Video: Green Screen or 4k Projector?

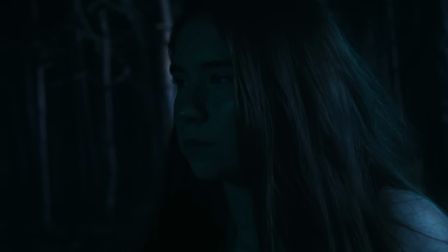249s
But with this setup, I could do different handheld movements, like small moves in and even around a little bit, adding a lot of depth and realism.
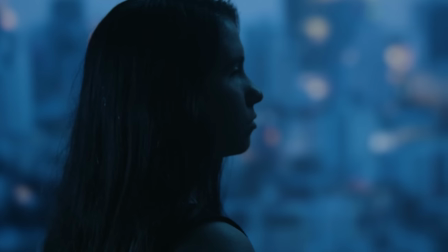257s
But jumping to our next setup, which is another picture, this one in Out of Focus City, we were going for a look as if she was standing in front of this giant window at blue hour.
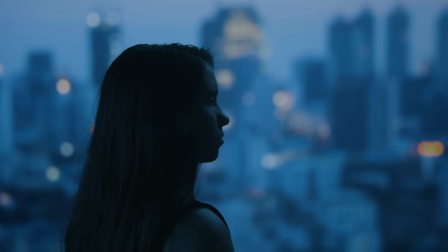266s
Again, this lets us be handheld and get some nice moves in, and again, it works really, really well.
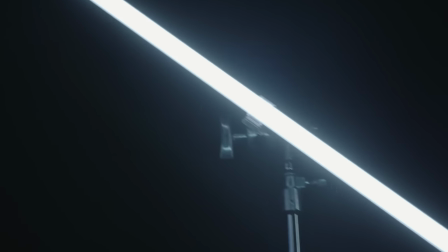273s
Similar lighting setup here too, just two lights, One as the light to boost what's coming from the screen, and one that is bringing up some fill on her other side.
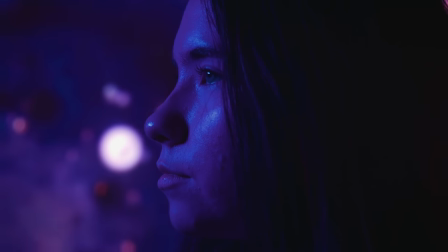281s
Or we could just go totally abstract, use this for stylized pieces, use design behind our talent to build out the scene.
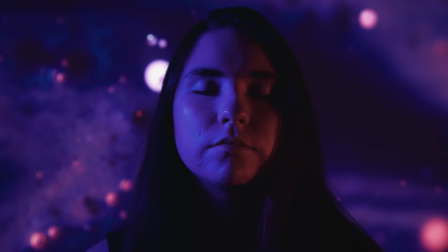288s
Which could be great for music videos or other similar type work, again, in a much more organic way.
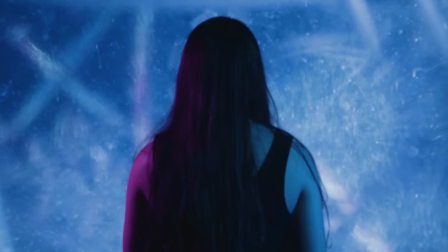293s
Even some possibilities for visual effects. This shot here reminds me of Annihilation, maybe putting your actor in some kind of sci-fi wall. There's even a world where you build something out around your scene for a very scaled-down version of what Mandalorian did.
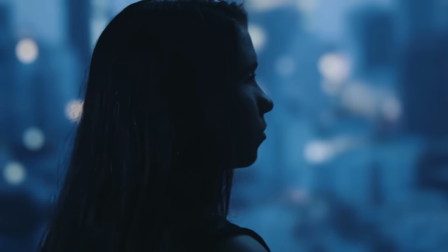308s
I mean, obviously a very scaled-down version. Of course, you have to keep in mind that there is no parallax, the image isn't going to alter with the position of your camera,
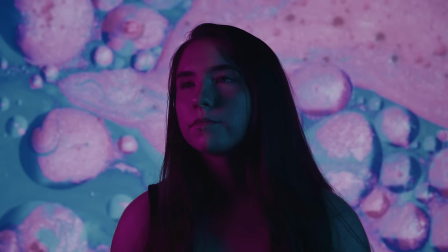316s
but I am really loving this for a way of doing green screen without the green screen. Even just for things like this, the main reason we stopped doing our green screen background is because of that extra step and hassle that it added to our workflow. Next, we're going to take this thing out to our garage to see about doing a car shot, but before we do that, let's take a look at the actual projector.
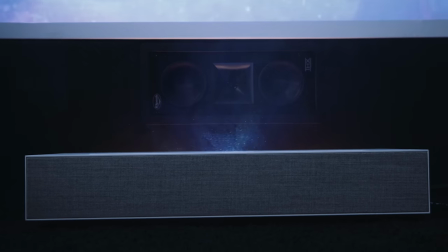336s
And it's this short throw projector that really does make all this doable.
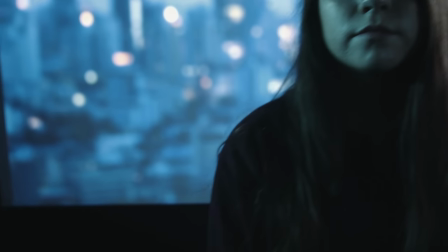340s
Like I said before, we can keep the LG Cinebeam behind our talent and hidden,
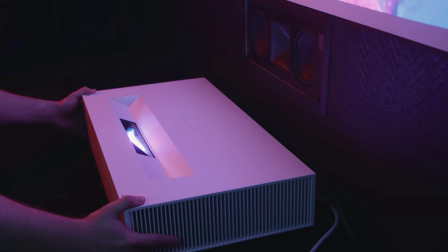345s
since you can get it as close as 2.2 inches for a 90-inch screen, and like I said before,
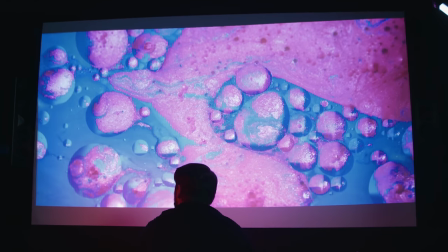351s
the suggested Mac's size is 7.2 inches for a 120-inch screen for best image quality. but with what we're doing, we really can push it further without any issues.
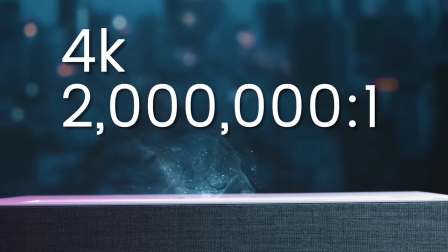361s
It's also 4K with a 2 million to 1 contrast ratio, and DCP3 97% color accuracy, and HDR10, a bunch of numbers and random words for most of us, I know, but what matters is it makes for a much better image,
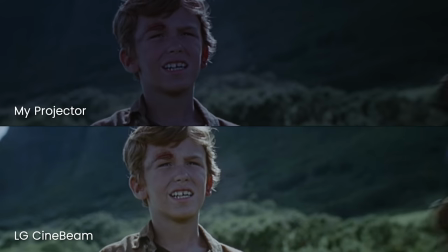375s
which, when compared to the projector I currently have in my theater room, the difference is insane.
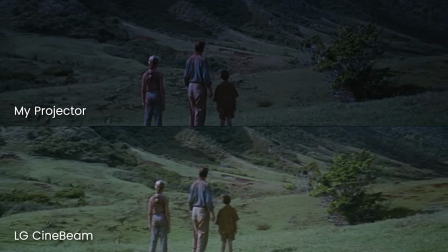380s
All those fancy numbers really lead to a much more rich and realistic image, which obviously helps a ton when you're trying to fake that background.
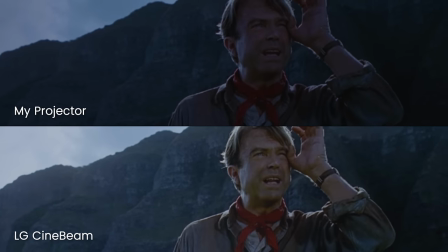387s
Plus, for all my cinephiles, you're getting much closer to the filmmaker's intention for each film that you're watching with this thing.
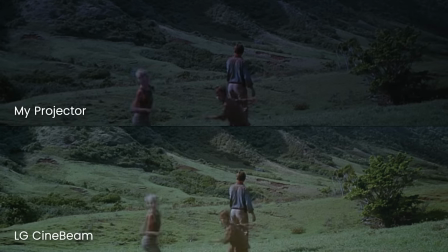393s
If you compare the look and color here on my personal projector to the Cinebeam, the difference is massive.
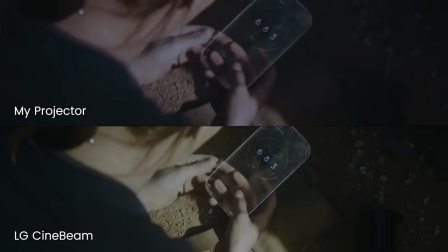399s
Of course, my projector is 1080,
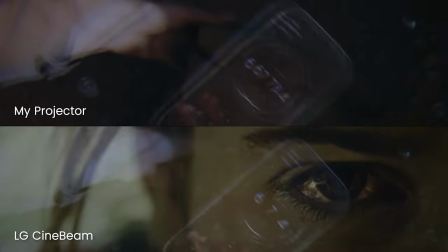401s
but the difference in contrast between the two and the nuance that you're getting that's completely lost in my projector is making a huge difference.
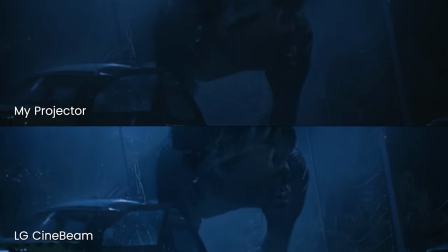409s
And obviously, that's the main use of this beautiful white box of movie love, just watching great movies.
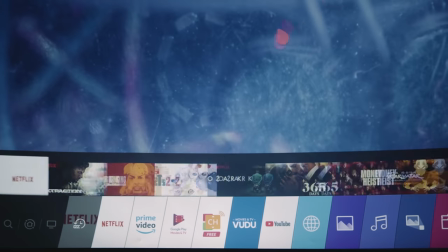415s
I really love the menu on this thing too, super clean and simple with a great remote, basically acts like a laser pointer,
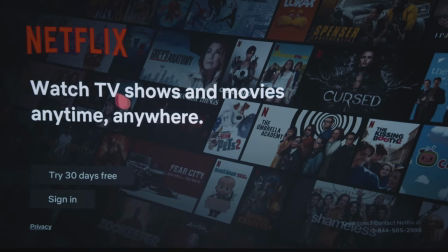422s
which in here we can find the Netflix app, so you can jump in and stream 4K Netflix content right from the projector.
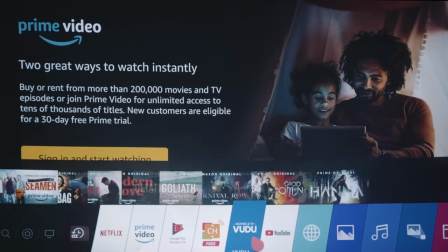429s
And of course you can stream 4K from other platforms like YouTube, it's actually the only projector that can stream 4K from places like that.
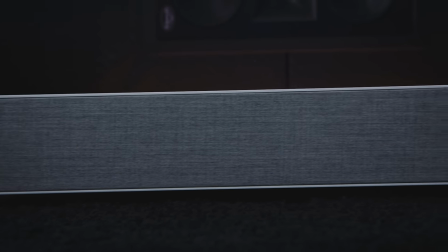436s
There's a pair of built-in 5W speakers that that are actually really solid too. I'd say just as good as my sound bar in my living room. So it's pretty much an all-in-one system. And this thing is really bright, which made the next setup workable.
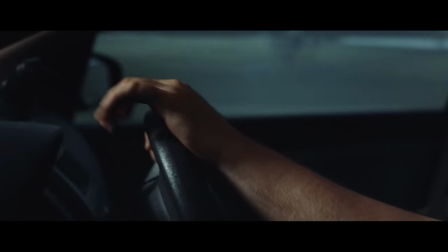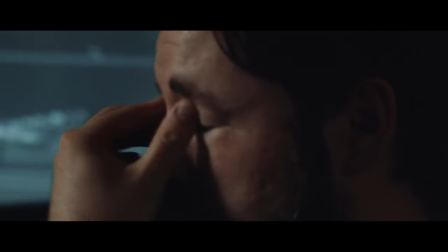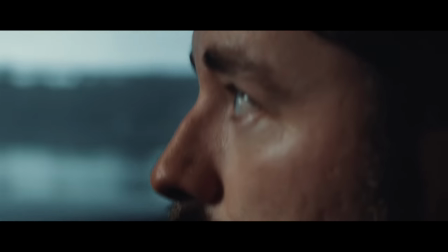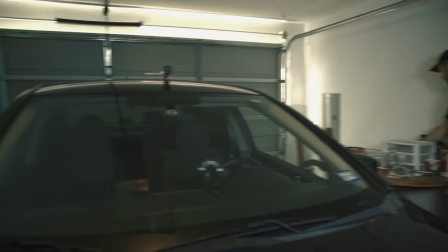472s
Very similar here as far as setup. And we went with a more artificial light overall, bursting some light through the front and back of the car.
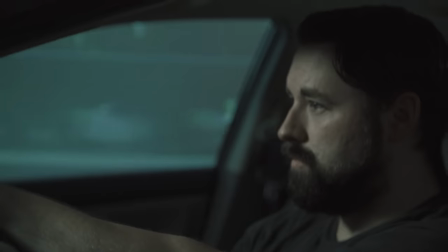479s
And then again, some movement and light to get that sense of motion. Now we only have the projector for a short period of time.
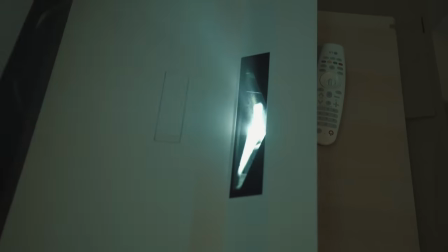485s
So I have so many more ideas that I wanna try. and I'm seriously considering getting one just for the effects aspects alone.